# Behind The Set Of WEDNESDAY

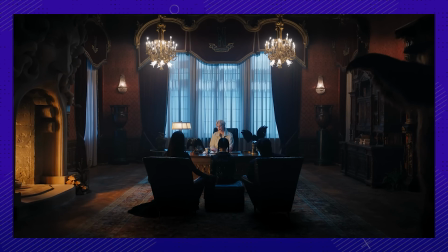This amazing set is actually a historic house and monument built in
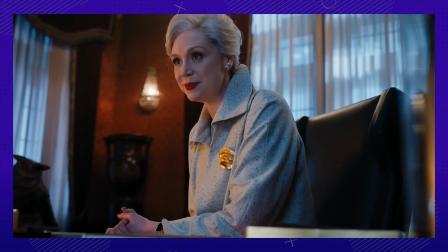1874 that's utilized for Principal Weem's office and the mezzanine right outside.
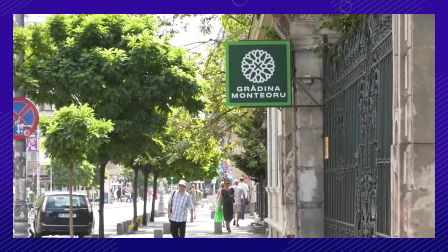It's located on Victory Avenue, right in the heart of downtown Bucharest. Did you spot the bear in the very back of her office?
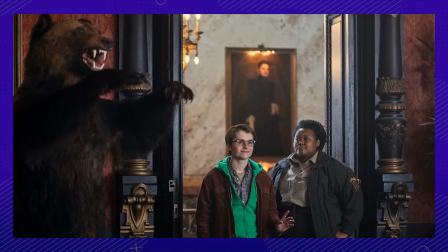That's an Easter egg we're gonna get into a bit later. I know the suspense is killing you.
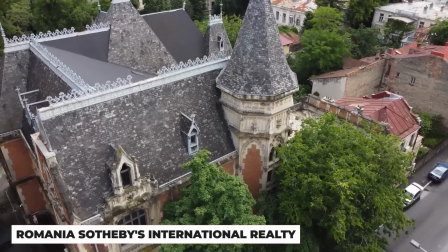Number 7. Let's get more into Nevermore. This stunning castle is another historic landmark in Bucharest.
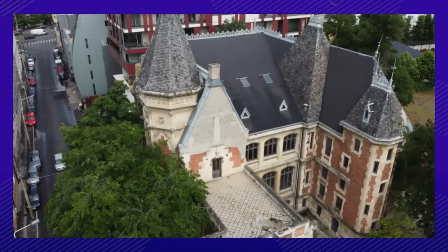The style is French, neo-Gothic, and was designed and built between 1911 and 1923.
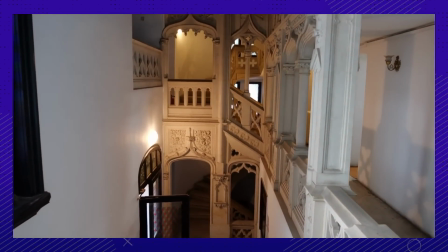Some of its most telling features are the alluring staircase, the stained glass windows,
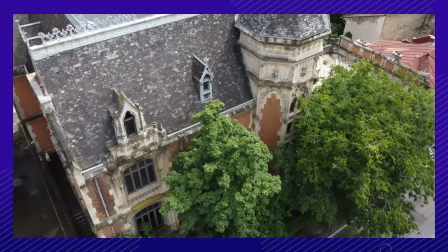the surrounding handrails, columns, and its bright red brick exterior. Number 8.
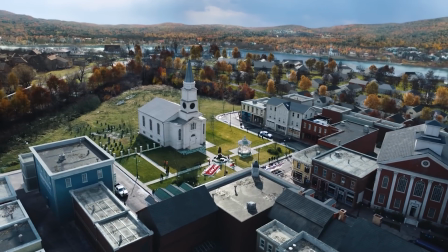A lot was built from scratch at Buftea Studios. We're talking about the entire town of Jericho, Pilgrim World, the Sheriff's House, and the quad.
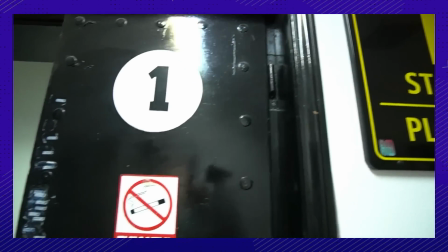It makes sense they would do so much there, as it's Eastern Europe's largest and longest film studio that's been active in cinema for over 60 years.
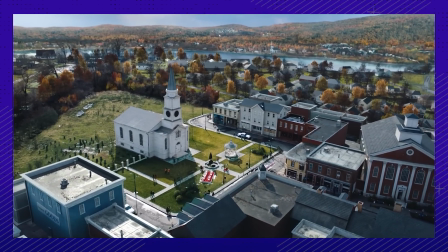They do everything from construction services to props, wardrobe, and post-production.
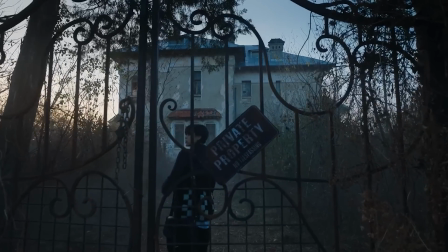Number 9. Also known as the Gates Mansion. This set can be described as a very, very old house out in the countryside.
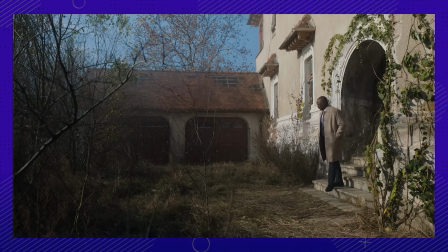The production team did an entire rework of the house to make it Wednesday appropriate.
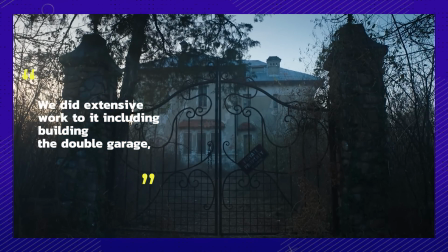We did extensive work to it, including building the double garage, a new entrance and driveway with the iron gates,
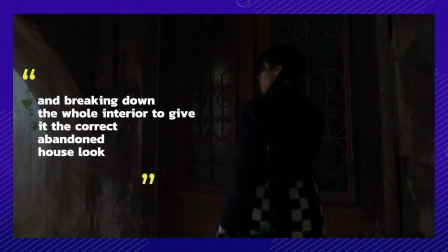and breaking down the whole interior to give it the correct abandoned house look. Number 10.
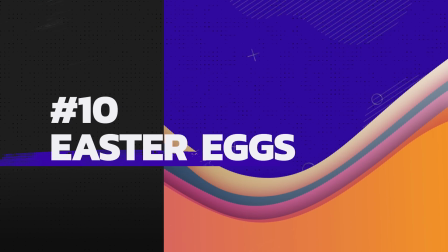There are so many hidden references in the series. Which ones were you able to pick up on?
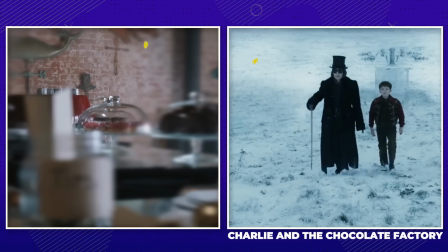Did you notice the back wall in the Weathervane Cafe? There are a bunch of metal weather vanes screwed to the wall.
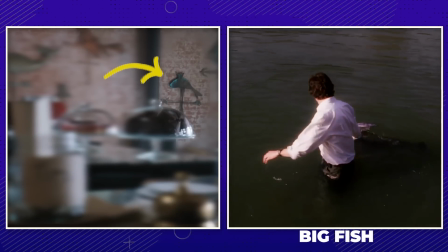They were designed to reference Tim Burton's other movies. Tim was always our first choice for the series Wednesday.
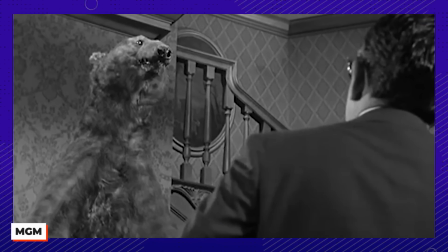Or that the stuffed bear in Principal Weem's office is a nod to the stuffed bear in the Addams Family house in the original show from the 1960s?
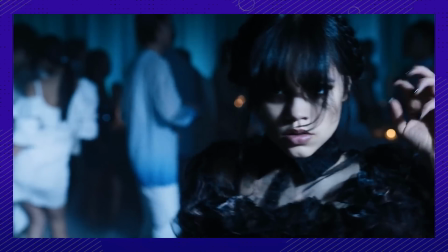What about the music? Did you notice the use of the harpsichord throughout the show? That's another nod to the music from the original Addams Family TV show.
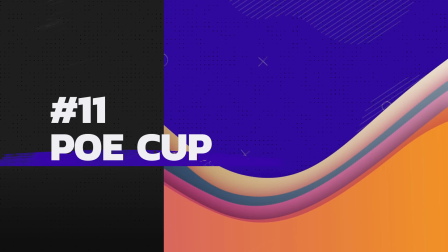Number 11. Where the Black Cats took their well-deserved victory.
For the record, I don't believe I'm better than everyone else.
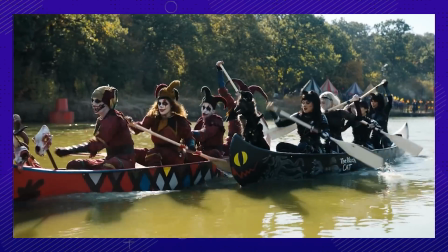Just that I'm better than you.
This iconic competition was filmed across 2 lakes in Romania.
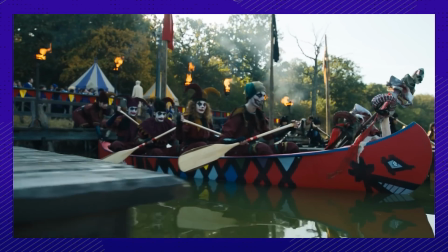We're going to state the obvious. Wednesday is chock full of Edgar Allan Poe references from this lake competition to the Raven Dance.
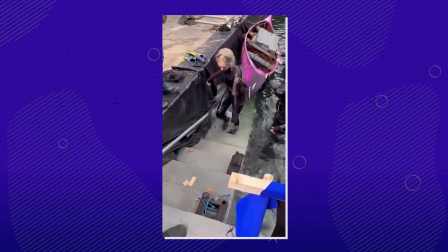The story behind the Poe Cup, not only the fact it was filmed in the lakes that are called some of Romania's hidden treasures,
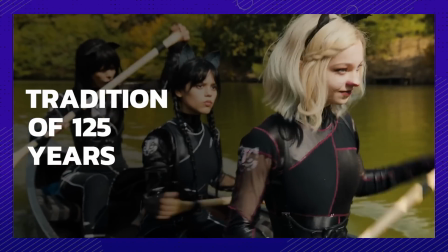but that it's an actual tradition dating back 125 years and named for Nevermore's most famous alumni.
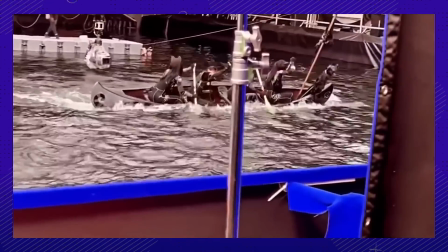We couldn't think of a better setting for this competition to take place.
Let the Poe Cup begin!
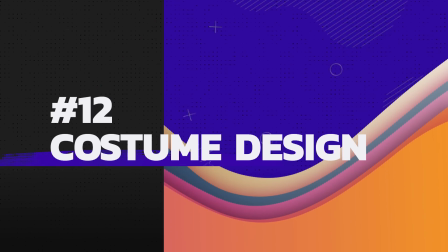Number 12. There are so many little details in every costume.
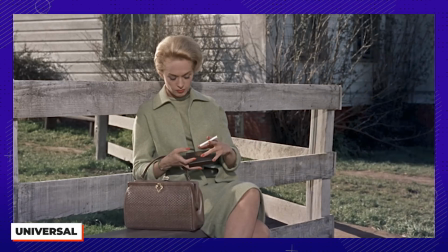Did you notice Principal Weem's costume was influenced by Tippi Hedren's look as Melanie in Alfred Hitchcock's The Birds?
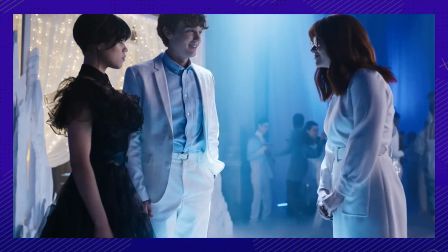When it came to the way everyone looked in costume, not one detail was too small.
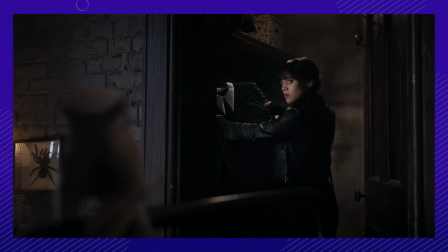There's a lot to be said about every costume piece, but according to the designer, Colleen Atwood,
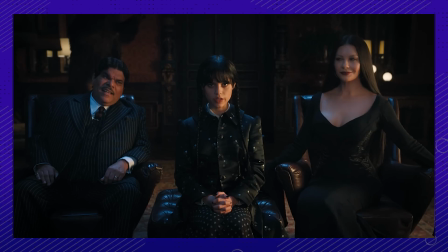who is Tim Burton's longtime collaborator, her approach was to simply modernize the Addams Family, but still bring us that hint of nostalgia.
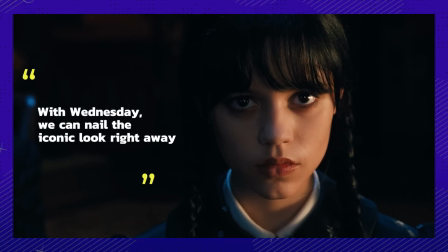With Wednesday, we can nail the iconic look right away with a nod to the original, pointed collar,
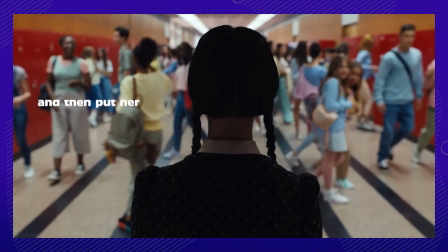little print dress, and modernized platform shoes, and then put her in an environment that she totally contrasts with,
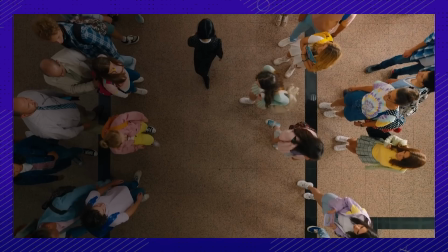an American happy time public school. Then you've given the nod to all that's come before.
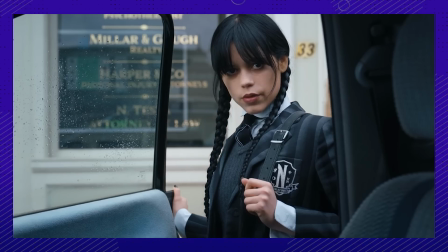I wish you luck.
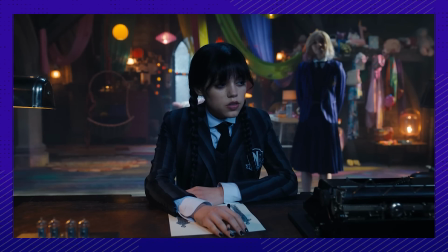We were definitely impressed with the attention to detail and incredible lack of CGI when it came to Wednesday.
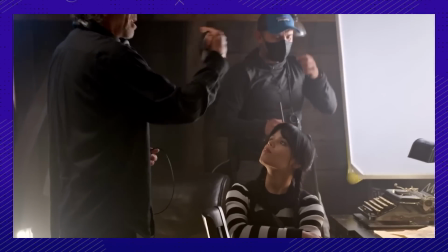What did you think about the set design and all the little details we definitely missed our first time around?
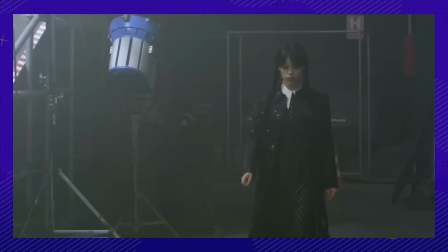Give us your thoughts in the comments.